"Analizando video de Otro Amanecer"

Bueno, aquí estamos. Hoy vamos a ver el video de DOC featuring Daddy Yankee, Otro Amanecer.
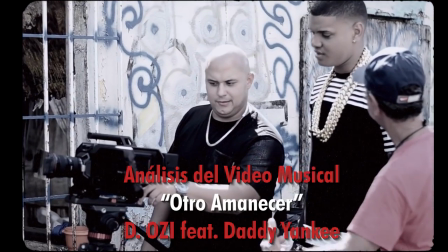[0:07]
Este video es súper especial. A mí es uno de mis videos preferidos. El video es un concepto de barrio, de la calle en Puerto Rico, muchas cosas que pasan.
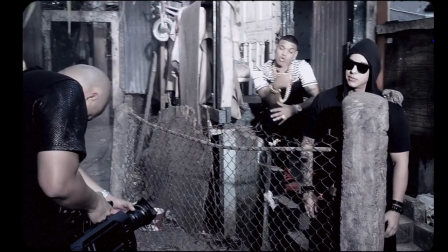[0:18]
Ellos cuentan aquí la historia del barrio. El video se ve bien gris. Yo lo quería así, como gris.
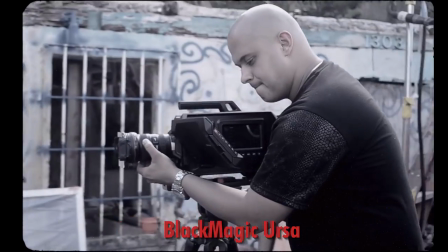[0:24]
Se grabó con la la Blackmagic Ursa, la primera que salió, que es la bien pesada y con lentes EF. Una cosa que pasó con este vídeo es que yo nunca puse director José Javi Ferrer, yo solamente puse a Genius Mind Films, que es mi compañía, ¿me entiendes?
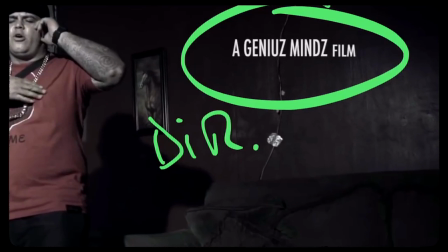[0:42]
Pero muchas personas no saben que es mi compañía, como nunca lo puso, yo lo voy a poner director José Javi Ferrer. Imagínate un vídeo con bariyanki y no puse mi nombre, fue por el apuro que lo entregué últimas horas, olvídate,
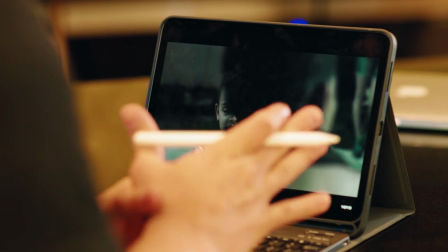[0:57]
aquí ven el vídeo, grabamos niños del barrio entre ellos hablando,
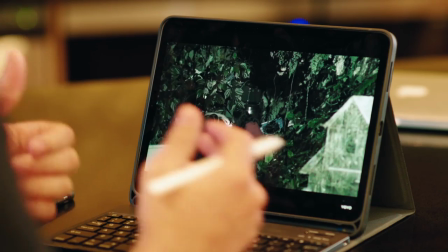[1:01]
cómo ellos se cuentan las cosas que tienen que ver personas usando droga frente de ellos, sabes, algo que no es justo para muchos niños,
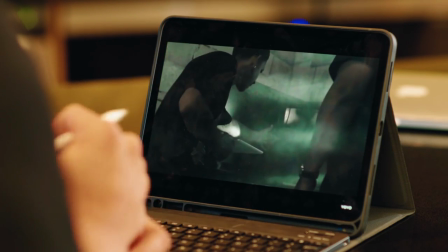[1:10]
¿me entiendes?, el muchacho que vende las cosas de segunda mano robada o porque siempre hay un negocio que te está vendiendo cosas más baratas,
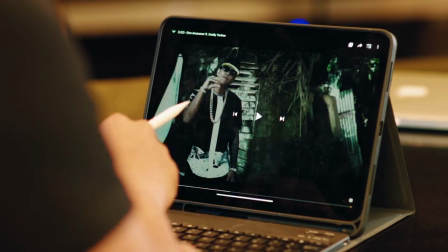[1:19]
aquí este del barrio, esto fue en cantera que se grabó.
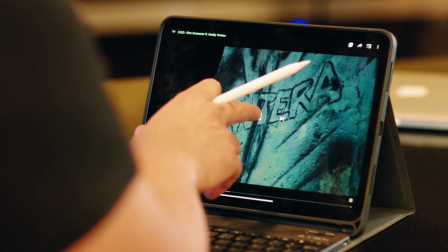[1:27]
Miren los detalles de este vídeo, a mí me encanta cómo se ve la parte de diosía aquí por ejemplo mira la
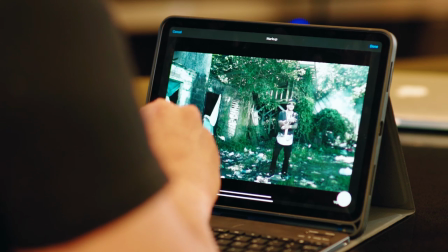[1:34]
parte aquí miren un ejemplo aquí aquí todo este sucio toda esta parte estaba así de sucia. Los muchachos del barrio querían limpiarlo y yo le dije mira con todo el respeto me gustaría que se viera así porque tras que está rellenado parece como si lo vez hemos decorado y quería algo bien real.
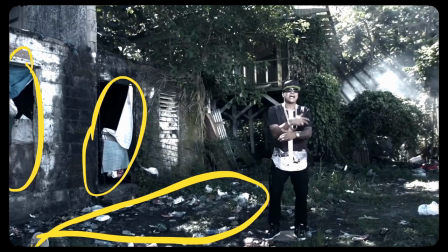[1:50]
Aquí vive una persona, aquí ven las cortinas y eso, aquí hay otra casa abandonada atrás. Si miras bien, está lleno todo completo.
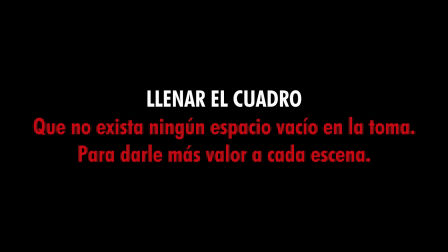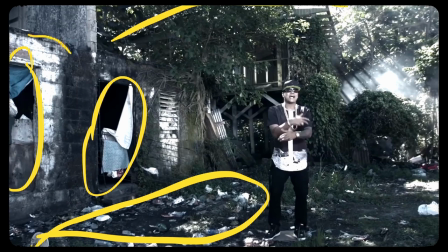[2:08]
Nosotros no había visto el lugar anterior, yo llegué y vamos a grabar. Aquí vemos una arquitectura, aquí está esto, aquí tenemos otra, yo siempre me dejo llevar como que nunca grabo en plano atrás. Si miran bien aquí, mira, hay una profundidad allá, hay una profundidad acá, esta esta mesa aquí, esta esta mesa aquí, miren aquí, ¿me entiendes?
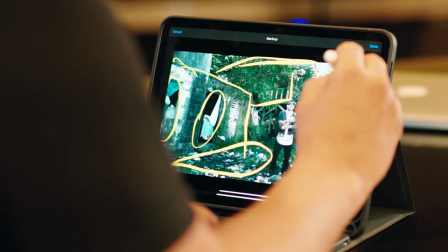[2:28]
Hay como que mucha geometría, no sé. Aquí había una luz de 4000 HMI en la cara de él.
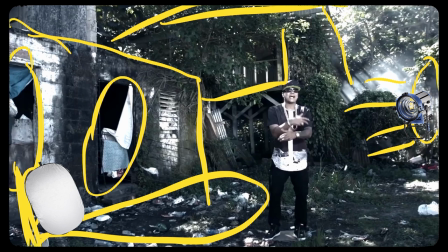[2:35]
Me acuerdo que aquí teníamos un reflector, por aquí no me acuerdo, y acá atrás había muchos reflectores dándole a la casa. Si miras bien aquí, hay como una luz dándole unos reflectores que tiramos de acá y ahí fue que aprovechamos
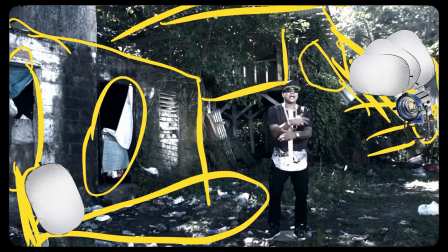[2:48]
el humo y se ve estos reflejo con un humo que teníamos por aquí conectado con la caballería por aquí mismo.
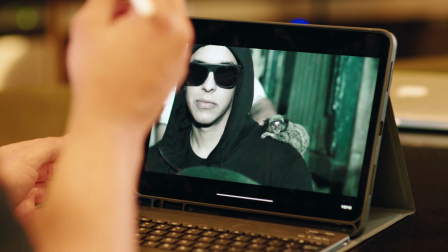[2:54]
Si miran bien, yo no quería demostrar la cara de Yankee al principio, pero ya la mostré aquí. Este es el mono más pequeño que existe en el mundo, ¿me entiendes? Y cuando lo vimos yo rápido queríamos el monito en el vídeo porque ese mono no es de Puerto Rico como tal.
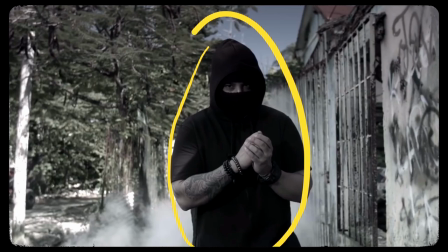[3:08]
Como vean aquí, mire, a mí siempre me gusta poner a las personas en el medio de Yankee y hacer el estarían aquí con la máscara, ¿me entiendes? No lo estamos mostrando todavía, pero mira todo lleno, todo lleno, todo lleno, mira aquí profundo, profundidad,
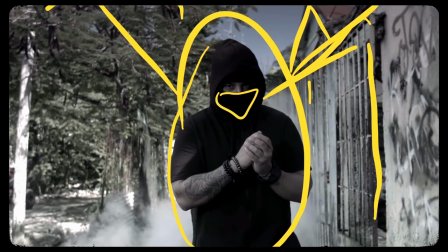[3:22]
aquí está la casa, aquí están los árboles, aquí una verga que va hacia atrás, ¿me entiendes? Es como una geometría, ¿me entiendes? Y un húmito aquí, para que se vea misterioso esa parte.